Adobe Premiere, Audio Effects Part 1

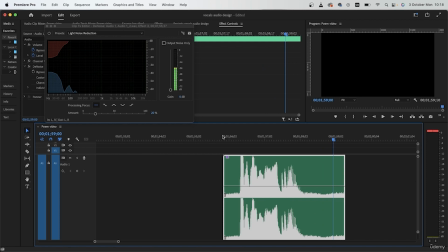260s
So I can hear a little bit of that hissing sound in the back. So if I were to export this audio now, I would be getting an imperfect result. So the heavy noise reduction is pretty good for this audio. We also have processing focus.
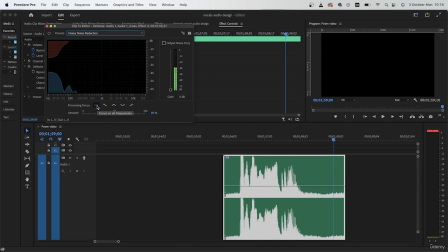277s
We have the first option, all frequencies. This is the default form, and you should have yours on this too. We have focus on lower frequencies. We have mid frequencies, lower and higher frequencies.
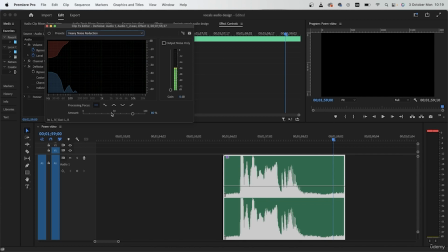294s
So it depends on your audio really, but by default, you should just keep it on all frequencies. Next, we have gain. If you increase this, it's raining a lot today. It's obviously louder. I'm going to leave mine at 0 decibels.
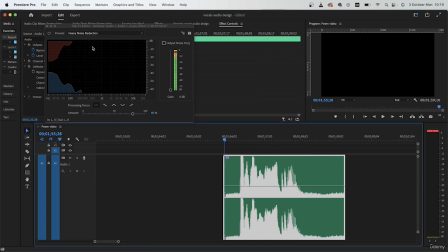313s
Now to see it before and after, you can just hit this shutdown button.
It's raining a lot.
To see it before, turn it back on to see the after.
It's raining a lot today.
And that's pretty good. So this was our first audio effect.
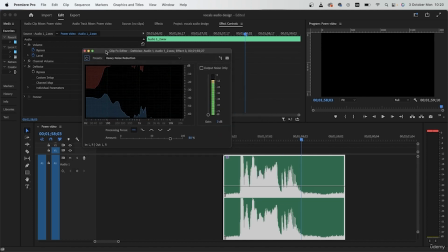332s
It's pretty handy, but again, don't use this on tracks where there is a lot of cuts. Let me just show you what that means. If this is my audio and I needed to make this many cuts,
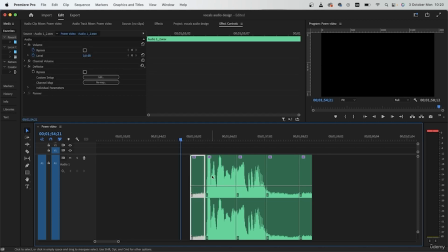347s
mid-editing, Premiere Pro will have to reanalyze each of these files separately. So sometimes when you export, this glitch can happen that you're going to get like a fade in at the beginning of each cut.
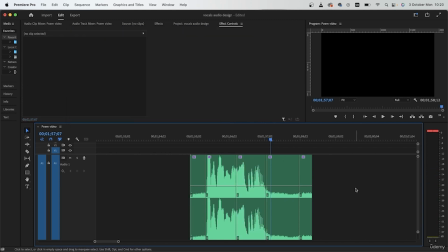361s
I recommend not risking it because let's say after 3 hours of editing, the last thing that you want is your cuts to have a fade in. So avoid doing that and use this direct technique for whole audios like this.
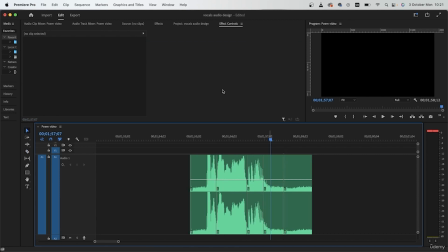378s
If you plan on cutting your audios multiple times, then you can just refer to the audio track mixer.
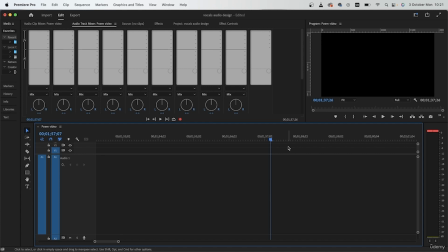387s
Alright, let's get rid of this and take a look at our second effect. So the second effect is pretty interesting. If you want to blend a sound effect or a music into the area of the video,
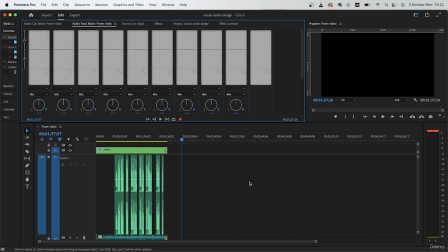401s
it would take a lot of time to do it manually. For example, if you have a video, let me just take a look here.
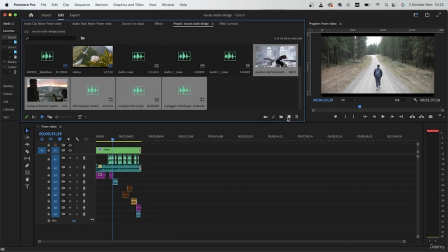409s
I'm going to import some new stuff. They are also in your resource pack.
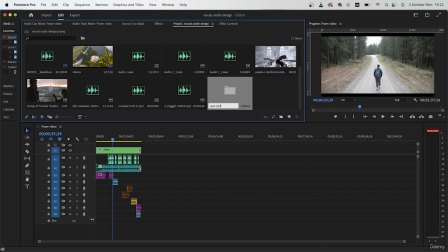413s
Make a new bin, new stuff, add these straight in.
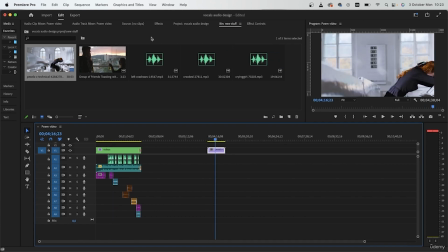419s
Let's say this is my video. So clearly we are in a room with closed windows.
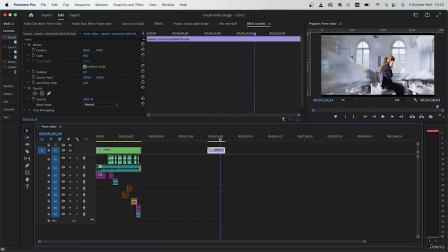425s
So if I were to add maybe a crying sound effect, I needed to match the environment so that it looks like the person is actually crying and I didn't just put a separate sound effect, trying to hide the fact that we're adding additional effects to the original video.
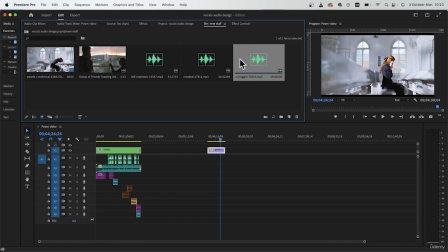443s
So we have like a crying sound effect here. I'm going to place it right below. Let's see what that sounds like on its own.
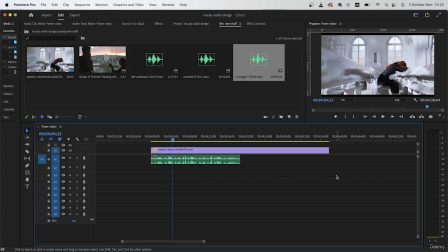456s
So the sound effect is too loud and the subject is clearly far away from the camera. So this doesn't make any sense. And if I were to just maybe lower the volume, that will still not give me the environmental effects that I need.
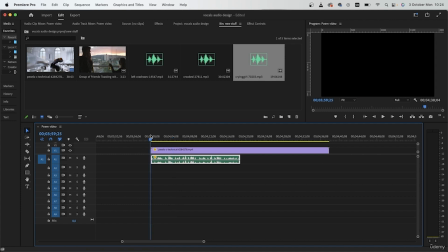473s
So let's try -9 decibels.
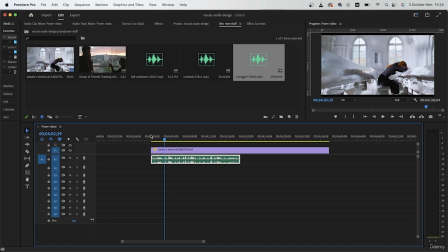480s
Again, it sounds like the actor is close to the microphone. So take a look at the video. Like we said, it's a closed environment. She has her head down on her arm. There is windows and the room looks pretty big.
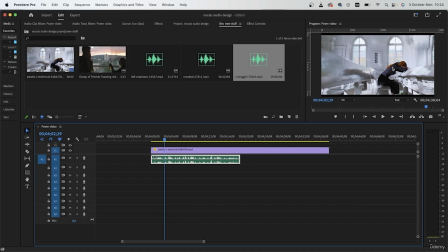497s
So if you're crying in a big room and there's no one else, there will obviously be some echo.